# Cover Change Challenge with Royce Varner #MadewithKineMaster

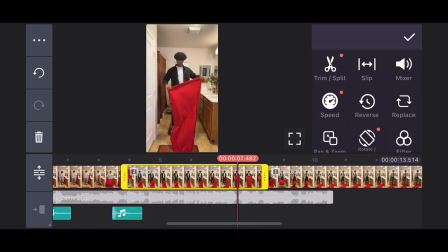4:09 I'm going to apply the same steps as before by highlighting, then adjusting each clip to my liking.
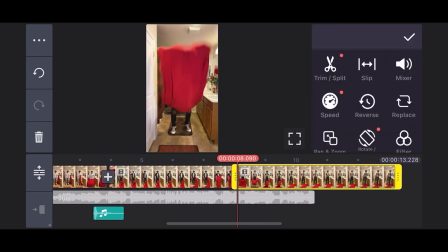4:16 KineMaster makes this super fun and easy to do. All I have to do is play around with the clips and make sure each cover change happens seamlessly. Just a few more adjustments and... I think this curry change is right about finished.
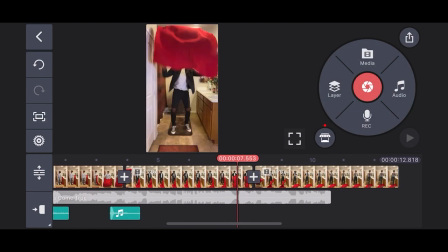4:28 Let's watch it on a playback.
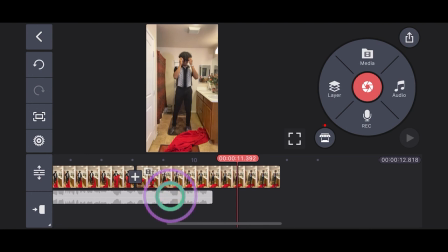4:33 That looks amazing, but my audio clip isn't long enough. I'm going to highlight it and make it longer.
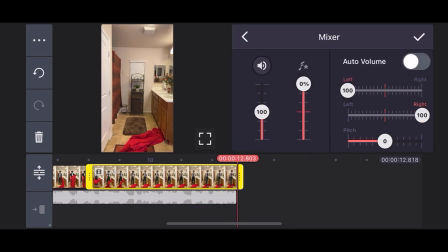4:40 Everything is looking great, but the audio for my takes are messing with the music clip.
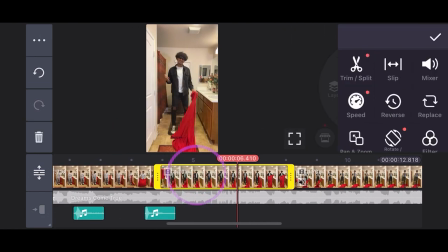4:45 From here I'm going to simply highlight each take, tap on mixer, and tap on the sound icon to mute the original audio.
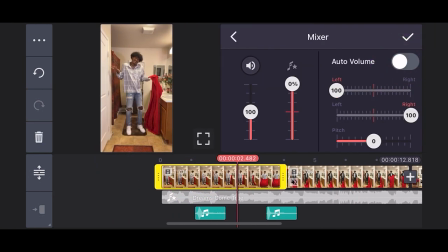4:52 Make sure to mute each clip so the mixing between the audio and the video are perfect. There we go.
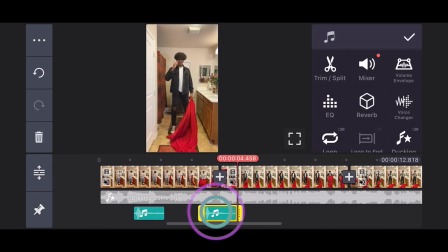4:59 This video is turning out to look really cool. Now I need to adjust these sound effects so they mix perfectly with the video.
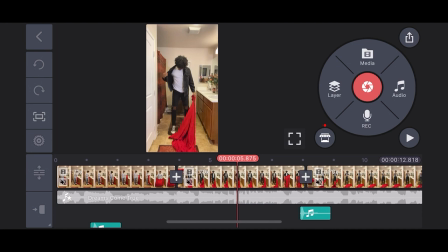5:07 I'm going to hold down and drag the sound effects to the middle of each cover change. I think it'll give the video an extra layer of awesomeness.
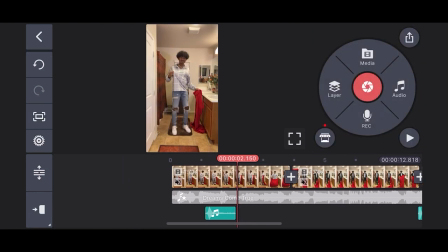5:15 To fully utilize the sound effect, make sure to line the audio spike up in the middle of the transition.
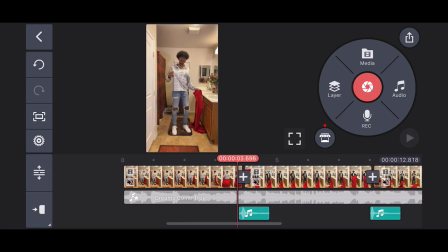5:20 It'll make the sound and video mix perfectly.
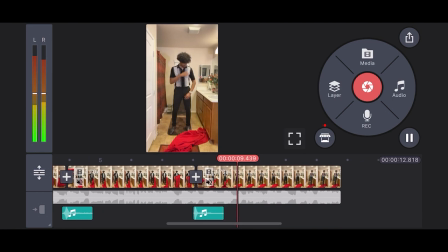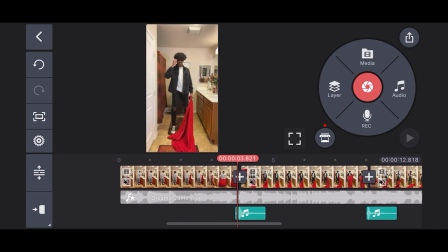5:34 wow that looks and sounds fantastic now all i want to do is add some stickers and effects for fun and then we'll be finished i'm
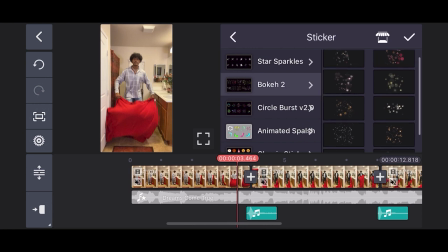5:42 simply going to tap on layer and then sticker and i'm going to choose from bokeh 2 i like how the bokeh 2 stickers look so i'm going to
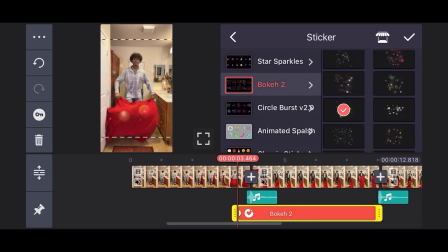5:49 choose this one now i'm going to adjust the sticker size to make sure it fits the video as well as the duration length of it.
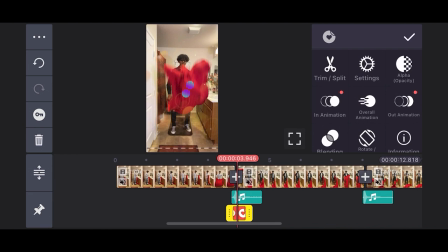5:58 After playing with the sticker a few more times, I ultimately decided to make it the size of the whole video.
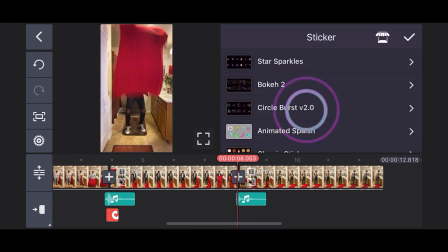6:07 I want to add another Bokeh 2 sticker to my next transition, so I'm going to follow the same guidelines as before.
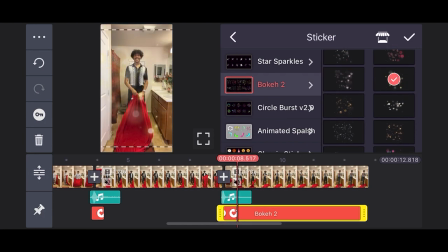6:14 I like these gold sparkles. I'm going to go with this one. As previously done, I'm going to adjust the sticker size to make sure it fits the video as well as the duration length of it. I think it's lined up pretty well.
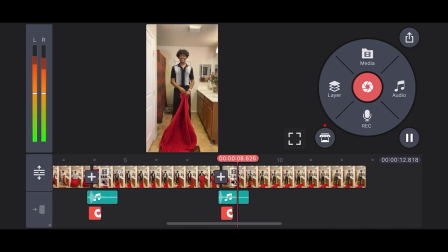6:27 Let's give it a playback and see what it looks like that looks really cool but i want it to be a little bit smoother i'm gonna add animations to the sticker i want the sticker to fade in and fade out i'm gonna tap on the sticker cycle between in and out animation and
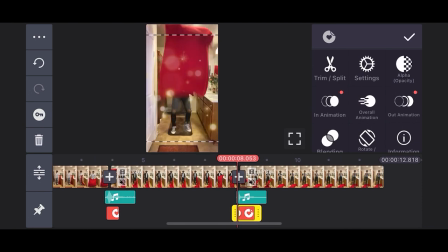6:42 select fade i'm going to adjust the sticker just a little bit more let's see what it looks like that
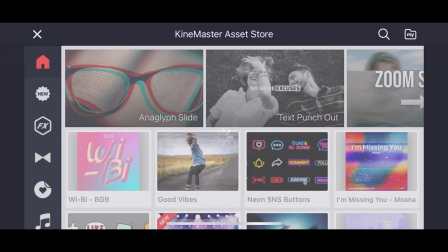6:49 looks cool i also added two more stickers as well but you already know how to do that so let's get an effect off the KineMaster asset store.
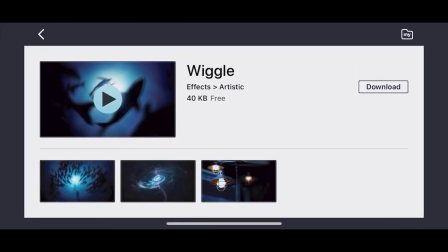6:56 Since I'm moving and grooving in between outfits I think the wiggle effect will complement this video pretty well.
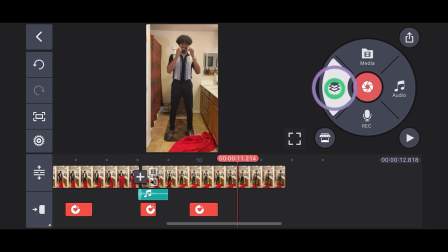7:02 Now that we have the effect downloaded let's apply it. Tap on layer select effect and let's insert the wiggle.
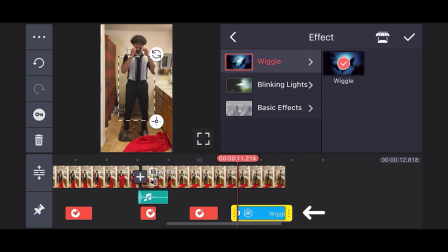7:09 First things first we have to adjust the length of the effect so that fits the video.
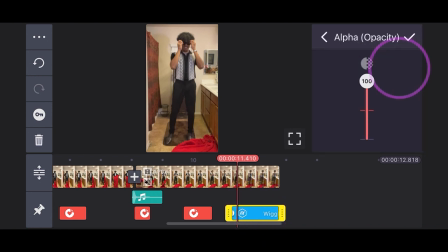7:14 I don't want the effect to be too harsh so I'm quickly gonna adjust the opacity to 50.
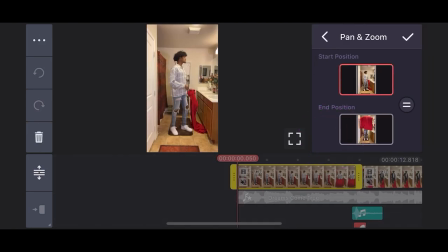7:19 Before we finish and export this video the The finishing touch to this video will be a pan and zoom. For the beginning clip, I want the pan and zoom to be zoomed in from the starting position.
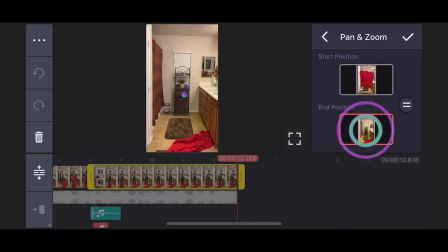7:29 And as for the ending clip, I want the pan and zoom to be zoomed in from the ending position. Everything is finished and ready to go.
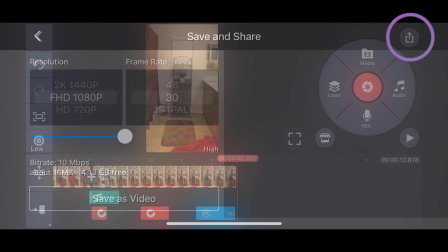7:36 Now it's time to export this masterpiece. Simply click the save and share button in the top right corner.
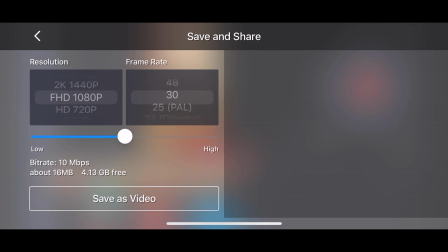7:42 KineMaster has a variety of resolution and frame rate export options. I shot my video in 1080p, 60 frames per second, so I'm going to export as that.
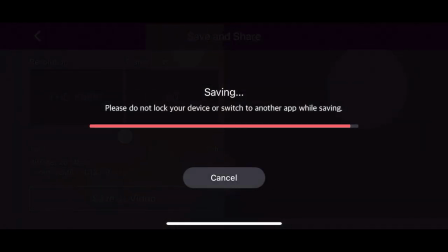7:51 Simply click save this video, wait for it to finish, and there you have it.
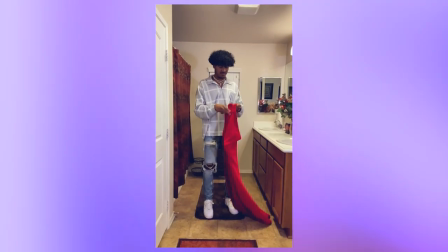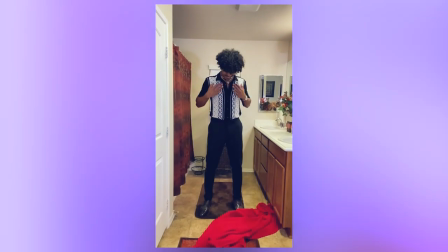And that is how you make fun and awesome videos from the comfort of your own home using KineMaster. See you guys next time.